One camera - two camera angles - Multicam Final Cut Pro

This tutorial is for all YouTubers. If you're posting to YouTube, you need to know this technique. When you're recording from a script, you'll make mistakes and you'll double take. Of course, you need to cut that out. But any cut will show a jump at the position of your head at that cut point. If you're okay with that, well, you need to go no further. And of course, if you want your video to be more professional, you'd record with two cameras from different angles so that the cut and position of your head would be hidden by that change in angle. Or you could simply add some B-roll on the cut. But what if you've only got one camera? I'll show you how to create a two-camera angle from just one camera clip. My name's Bruce, and if we've met before, welcome back. Otherwise, please like and subscribe and press the bell so I can make more videos like this for you. And you may have noticed in this tutorial that I've been using just one camera, but getting two different angles. The secret to this illusion is to change the size of every second clip so that it appears to be a cut in angle. When you change a clip by more than 30%, the viewer's eye is fooled into thinking that there's been a change in angle. But I'm sure you'll be asking, if you change the size of the clip and make it bigger, surely it'll go soft and pixelated. Well, yes, if you use 1080p, that's 1920 by 1080 video. But using a 4K original clip will allow you to raise to 200% without losing any quality when you put it into a 1080p timeline. To take it to another level in this tutorial, I'm going to add a green screen, which will allow a different background, and that background can be changed by the same percentage. I'll also add to that background a slight cinematic effect. Of course, the background needs to be either 4K video or a high resolution still image.
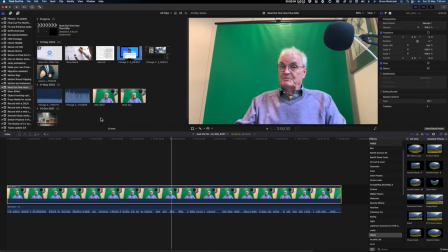This is how I do it.
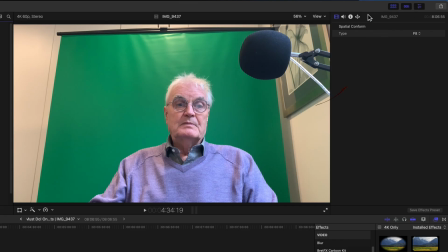Select the single camera image and see in the inspector that this is a 3840 by 2160 image that's 4K.
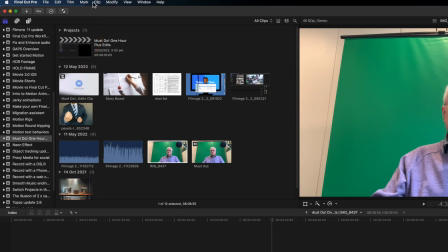Now from the clip menu, open clip. And this is where the green screen will be keyed out.
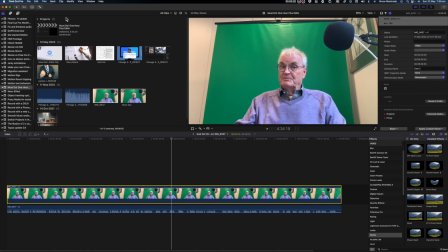Select Keyer from the effects browser.
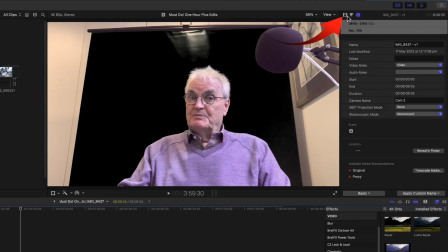In this case, the automatic key needs to be manually modified. Take the strength slider to zero.
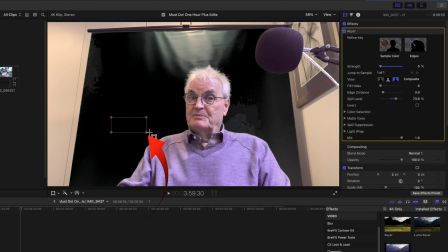Click the sample color, hover over the green screen and draw a square over the different sections until there's a good key.
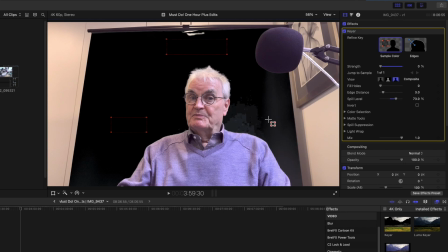In this case, I've needed to select three different parts of the green screen to get a solid key.
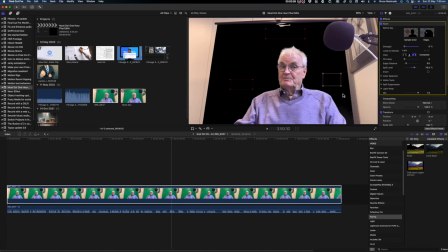Now use draw mask to show the rest of the background.
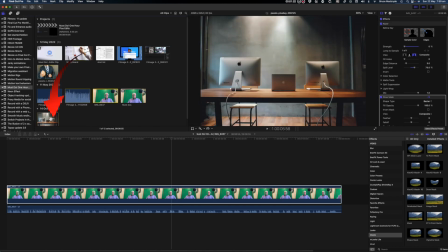Now drag the background video or still image below the green screen of the timeline.
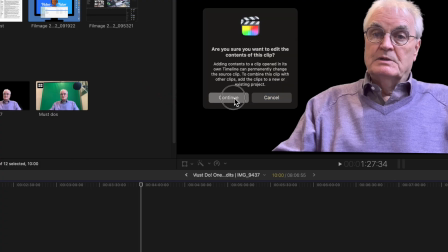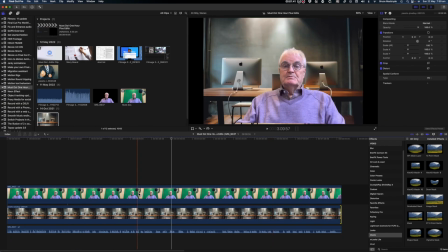At this stage, it's important to make the color corrections as the image is about to be duplicated. So make sure the background and the green screen match in color.
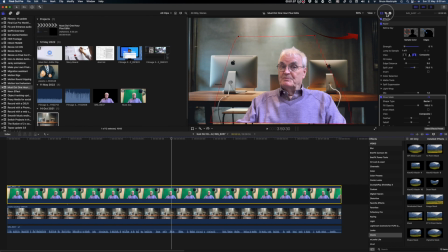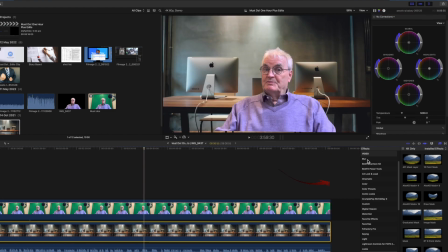And to increase the illusion, I'll give the background a cinematic feel by slightly blurring it with a Gaussian blur effect.
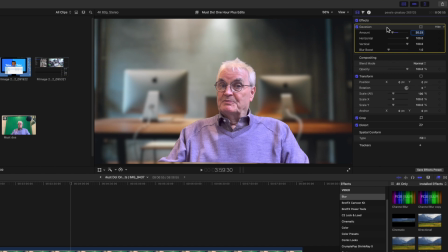Adjust it in the inspector. It just needs to be soft and not too overdone.
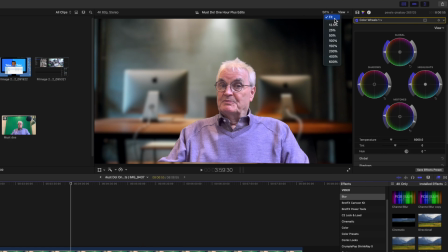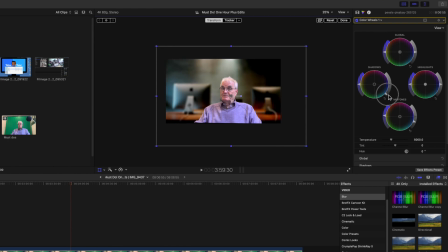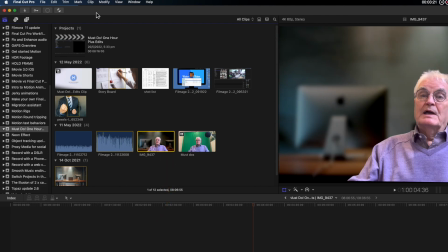If you look at the clip in the browser, you'll see the changes that you've made. Select the clip in the browser, and from the edit menu, duplicate. And while the copy's selected, from the clip menu, open clip.
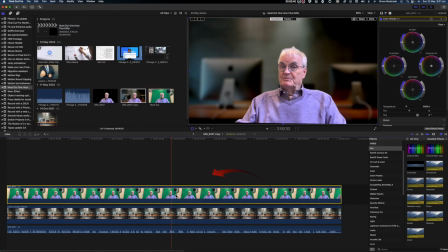Select the green screen and the timeline, and in the inspector, increase the scale.